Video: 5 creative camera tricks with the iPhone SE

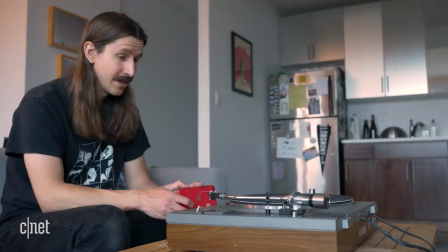(4:39)
Now I bet you were wondering where did that sort of demented Johnny Quest montage shot come from. And it's really pretty simple.
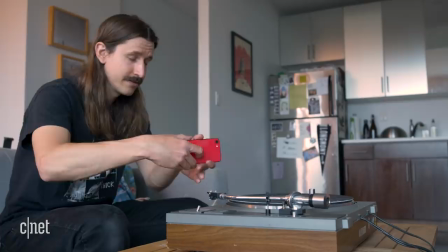(4:45)
I used a record player. And then I just put slow motion on. And put the camera facing toward the ceiling.
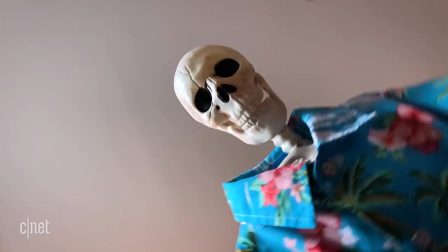(4:52)
Turned it on and then used my only prop and really my only friend. and hung them over there to just give sort of a spooky stare down.
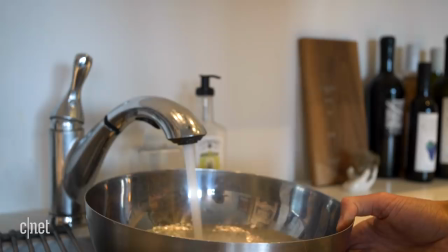(4:59)
You could also do this with a lazy Susan or if you're really feeling crazy you can fill a bowl up with water,
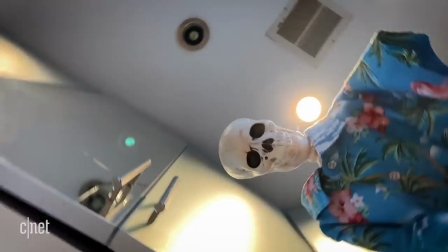(5:05)
put a plastic plate floating on top of there and spin it that way. I also tried to put the camera on its side and get a sort of 360 room wrap around but it was moving too fast and didn't really work for me. But that's what's been fun about this whole experiment is looking around my house trying to find movement in places, trying to find things to set my phone on to get some sort of cool camera shot so I can give you guys a peek into one of my nightmares but he's wearing a Hawaiian
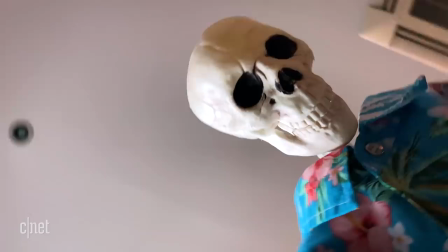(5:31)
shirt so it's clearly just one of my dreams and
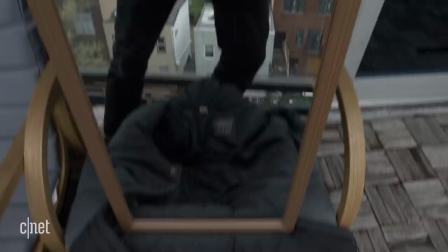(5:38)
now for that dramatic falling iPhone shot it's actually pretty simple you just got a rig up a full-length mirror dropping
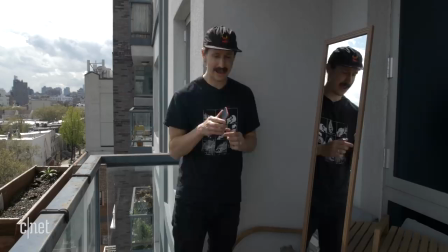(5:43)
into a laundry basket or some sort of cushion I should probably be using a case but I'm not so I'm sorry and
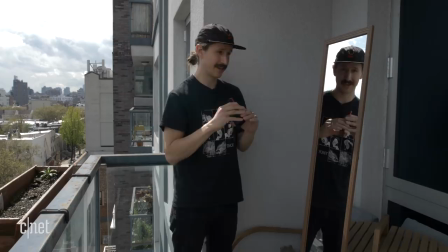(5:49)
then you're just using the phone to record slow motion so it captures itself in the mirror I'm making it a little harder on myself because
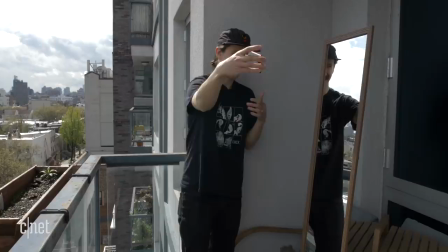(5:56)
I I don't want to be in the shot so I'm trying to drop it from afar and also I'm dropping it in landscape orientation.
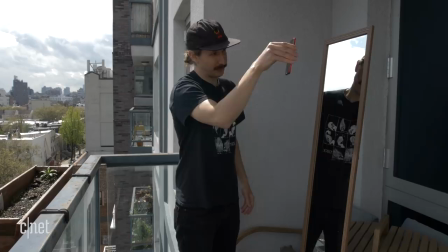(6:03)
I think it'd be a little bit easier in portrait orientation to get it to drop straight.
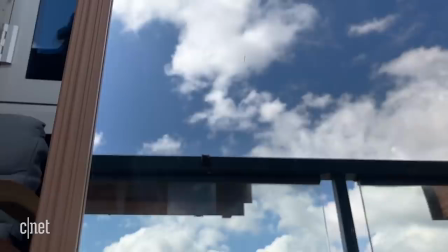(6:08)
So you end up trying this about 113 to 147 times
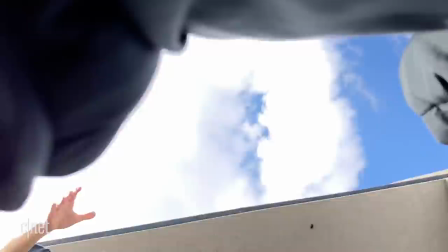(6:12)
but luckily a lot of us don't have a lot going on right now so see what we can get.
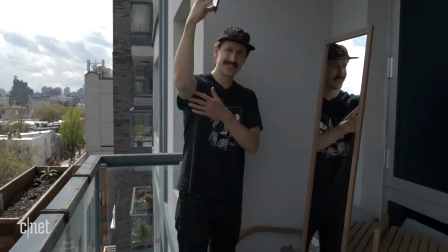(6:17)
I also lined the laundry basket in a black coat because I think when the phone disappears into black it'll be a nice cut point for something else.
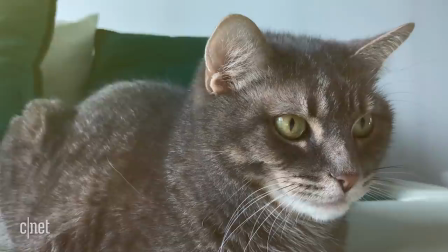(6:27)
Elsewhere in my quest for camera tricks I came across a lot of quirky little ways to make your shots more fun There's the age-old flashlight in the lens technique Which some people hate on but I think looks pretty cool and makes everything look like Star Trek Then there's that guitar shot from
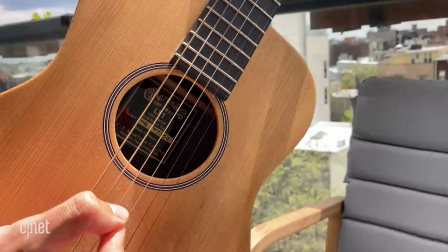(6:41)
the beginning. That's not much of a camera trick at all That's just finding some bright sunlight and pointing your strings perpendicular to the lens And then you might get this
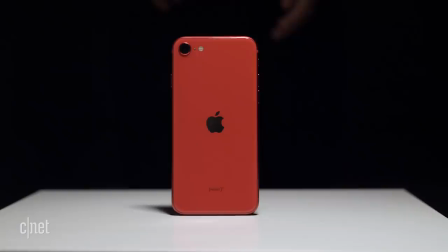(6:49)
rolling shutter effect that sometimes is a bad thing But in the case of this it looks pretty cool And then that epic pterodactyl swoop shot from the very beginning was inspired by a Parker Welbeck video And we didn't shoot it on the phone obviously But that was actually just my bathroom with all the lights turned off and I dragged this light in there to be the only light I actually thought my bathroom having no windows and looking like a torture chamber was a bit of a bad thing Until I realized I could dress up like a burglar and get this epic shot Anyway, thanks so much for watching. Let's all thank everyone who's out there in the world right now doing actual important work be excellent to each other. Now, this final trick was lost on the cutting room floor, but I wanted to include the outtake of it because I want you guys to see my cat Shane.
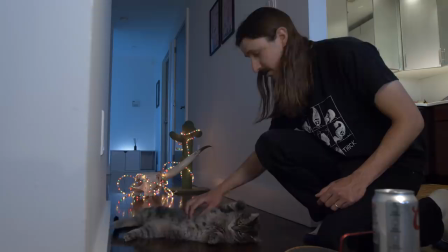(7:32)
Thanks for watchin'. Well, you don't really need one. You can just do this during the day. Hopefully, Shane cooperates.
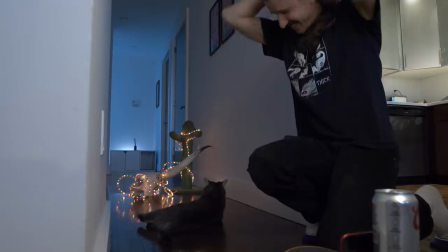(7:38)
It looks like she's going to. And let's see what we can get. Oh!
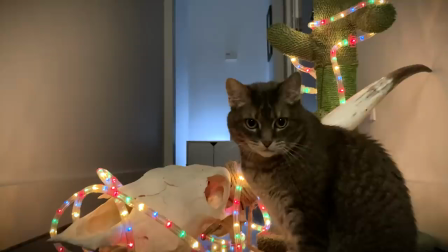(7:43)
She just attacked me. You never attack me.